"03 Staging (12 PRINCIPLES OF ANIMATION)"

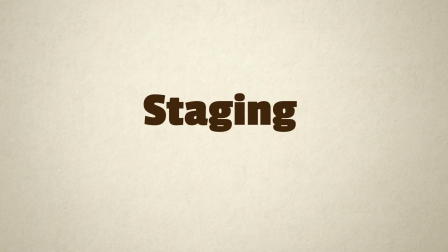1s
Staging is a broad but important concept that can be applied to really any visual art.
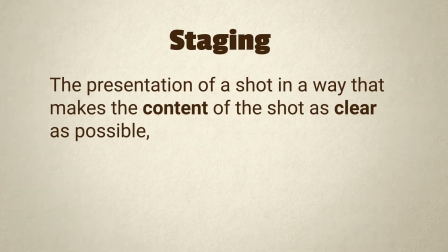8s
Staging is the presentation of a shot in a way that makes the content of the shot as
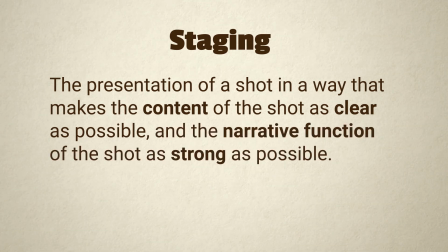13s
clear as possible and the narrative function of the shot as strong as possible.
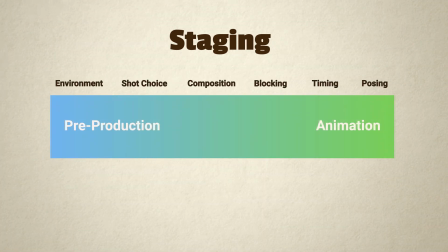18s
It's important to think about staging from the initial pre-production and storyboarding all the way through the final animation.
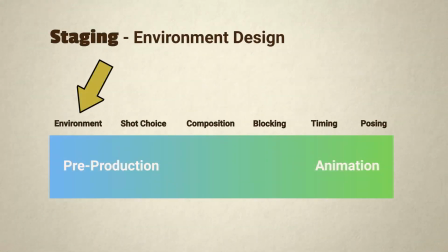27s
Right from the beginning, when you're designing an environment, make sure there are clear visual cues that let the audience understand the nature of that environment.
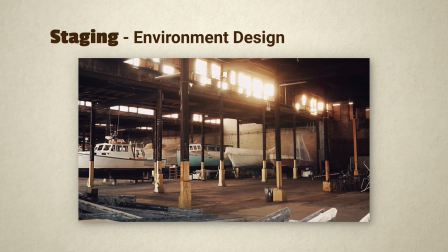36s
For example, if the scene is set in an abandoned warehouse, make sure it looks abandoned.
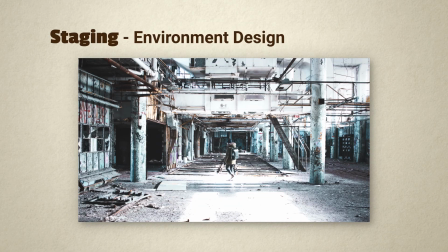43s
Graffiti and a little rubble make it clear that no employees will be coming through anytime soon. As soon as the audience sees an environment, they'll automatically form an impression of it, so make sure it's the right one.
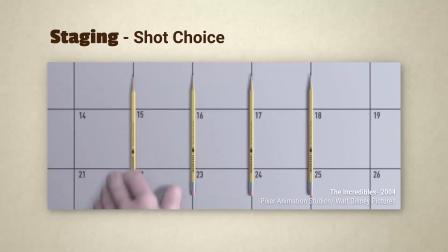58s
In filmmaking, there are many different kinds of shots.
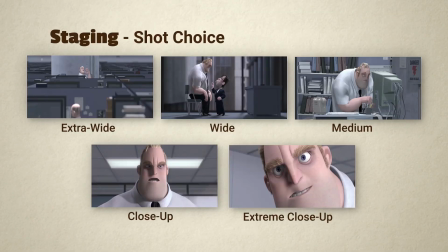61s
When you're choosing a shot, consider the distance from the camera, as well as the angle of the camera.
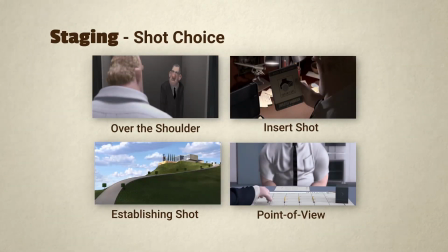69s
There are also many more specific shot types that each have a specific function.
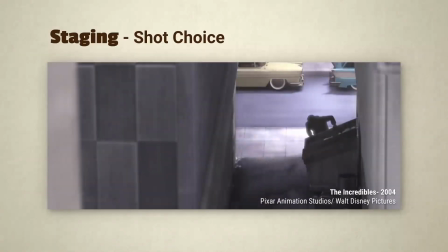75s
Each of these different shots makes the audience think about your subject in a different way.
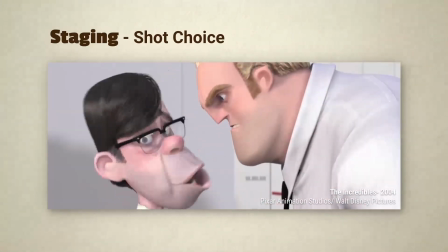80s
These shot choices are the vocabulary of filmmaking. Using the right one at the right time helps your story be understood.
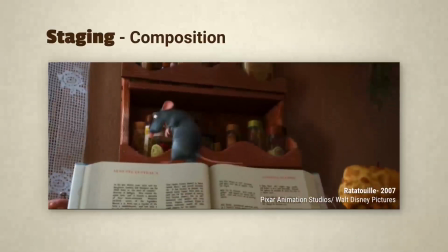89s
Once you've picked the type of shot, you need to think about the composition of elements within the frame.
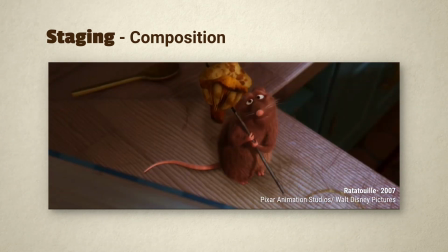96s
Composition is a huge topic of its own, but remember, the primary goal with filmmaking composition is to make sure your audience's
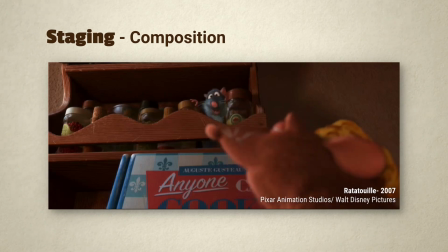105s
eye goes exactly where you want and understands the information you want them to know.
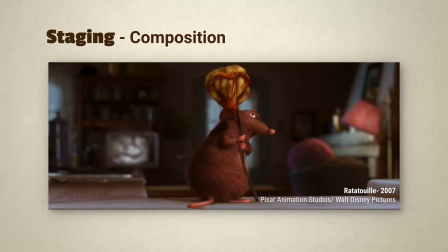111s
Consider all the lines, shapes, and color values in the shot, and make sure that they are all leading the audience to the important elements in the scene.
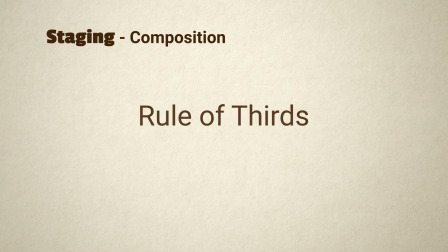119s
A handy composition tool is the rule of thirds. Centering things in the frame tends to look static and boring.
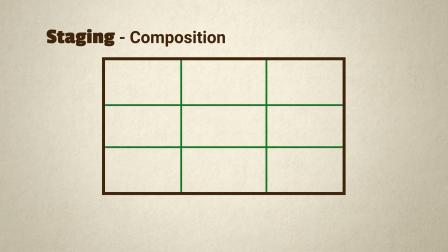127s
It's more dynamic to imagine that the screen is divided in thirds horizontally and vertically, and put your points of focus at the intersections.
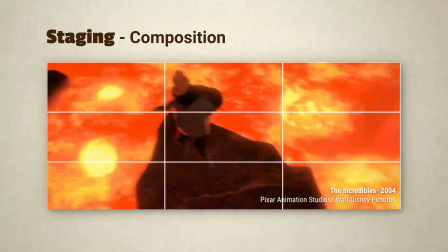137s
This will help you balance your compositions, particularly when you have multiple subjects in the shot.
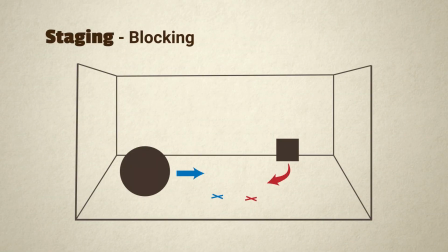146s
An important concept you'll need to understand in order to achieve the compositions you want is blocking.
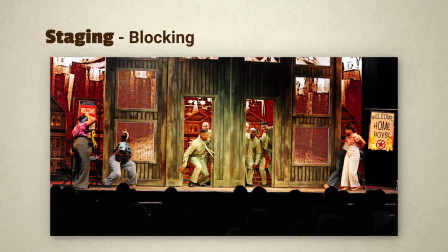153s
Blocking is a very old term that goes all the way back to stage plays.
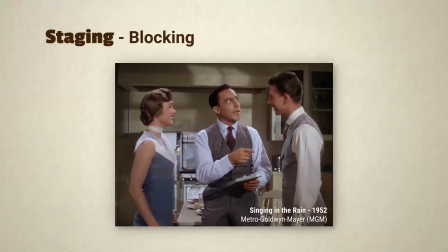158s
Blocking is the positioning and movement of characters and subjects within the environment of the scene.
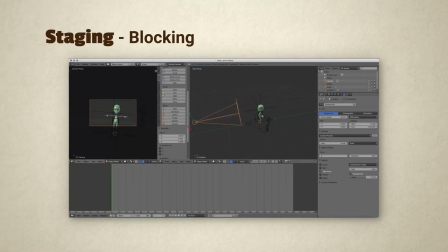166s
In 3D animation, this is done just like in a film or play, but within your virtual space. You position your camera and characters so that the camera sees what you want at any given time.
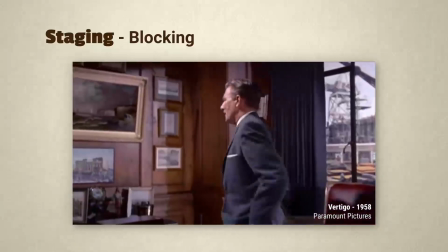178s
As the characters and the camera move in relationship to each other,
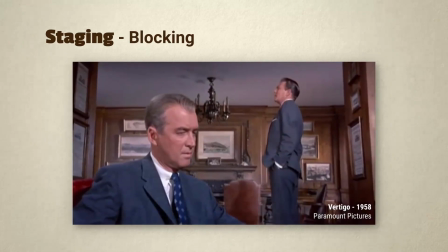182s
the blocking shifts from one composition to another, leading to a change in the information being conveyed.
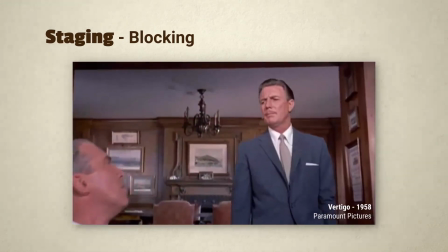190s
Since things are moving now, this is where we start to get into the animation.
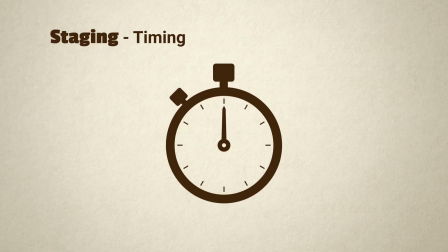196s
Timing is an animation principle all its own, but here we mean it in the general sense of making sure the right thing happens at the right time,
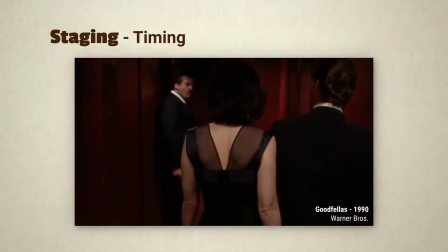205s
particularly when you have a moving camera.
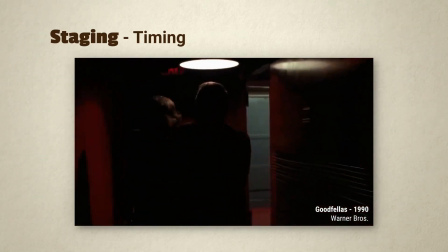209s
In general, you only want one important thing to be happening at any given time, and no other elements in the scene should be distracting.
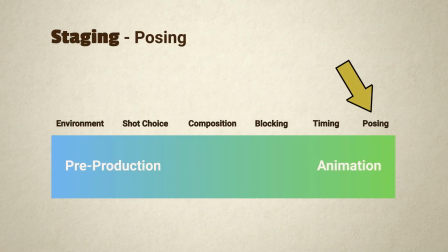221s
Now we're getting down to the details of character animation. Your animation is made up of a series of poses.
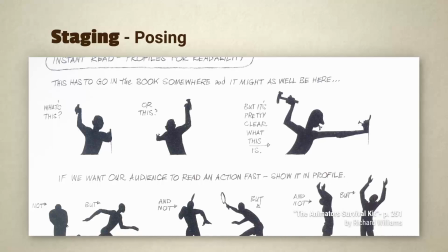229s
As you choose poses, make sure to consider the staging to make sure each pose is as clear as possible.
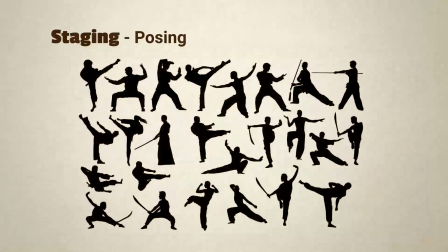236s
The best way to do this is with the silhouette rule. Your character and whatever they're doing should be crystal clear just from their silhouette.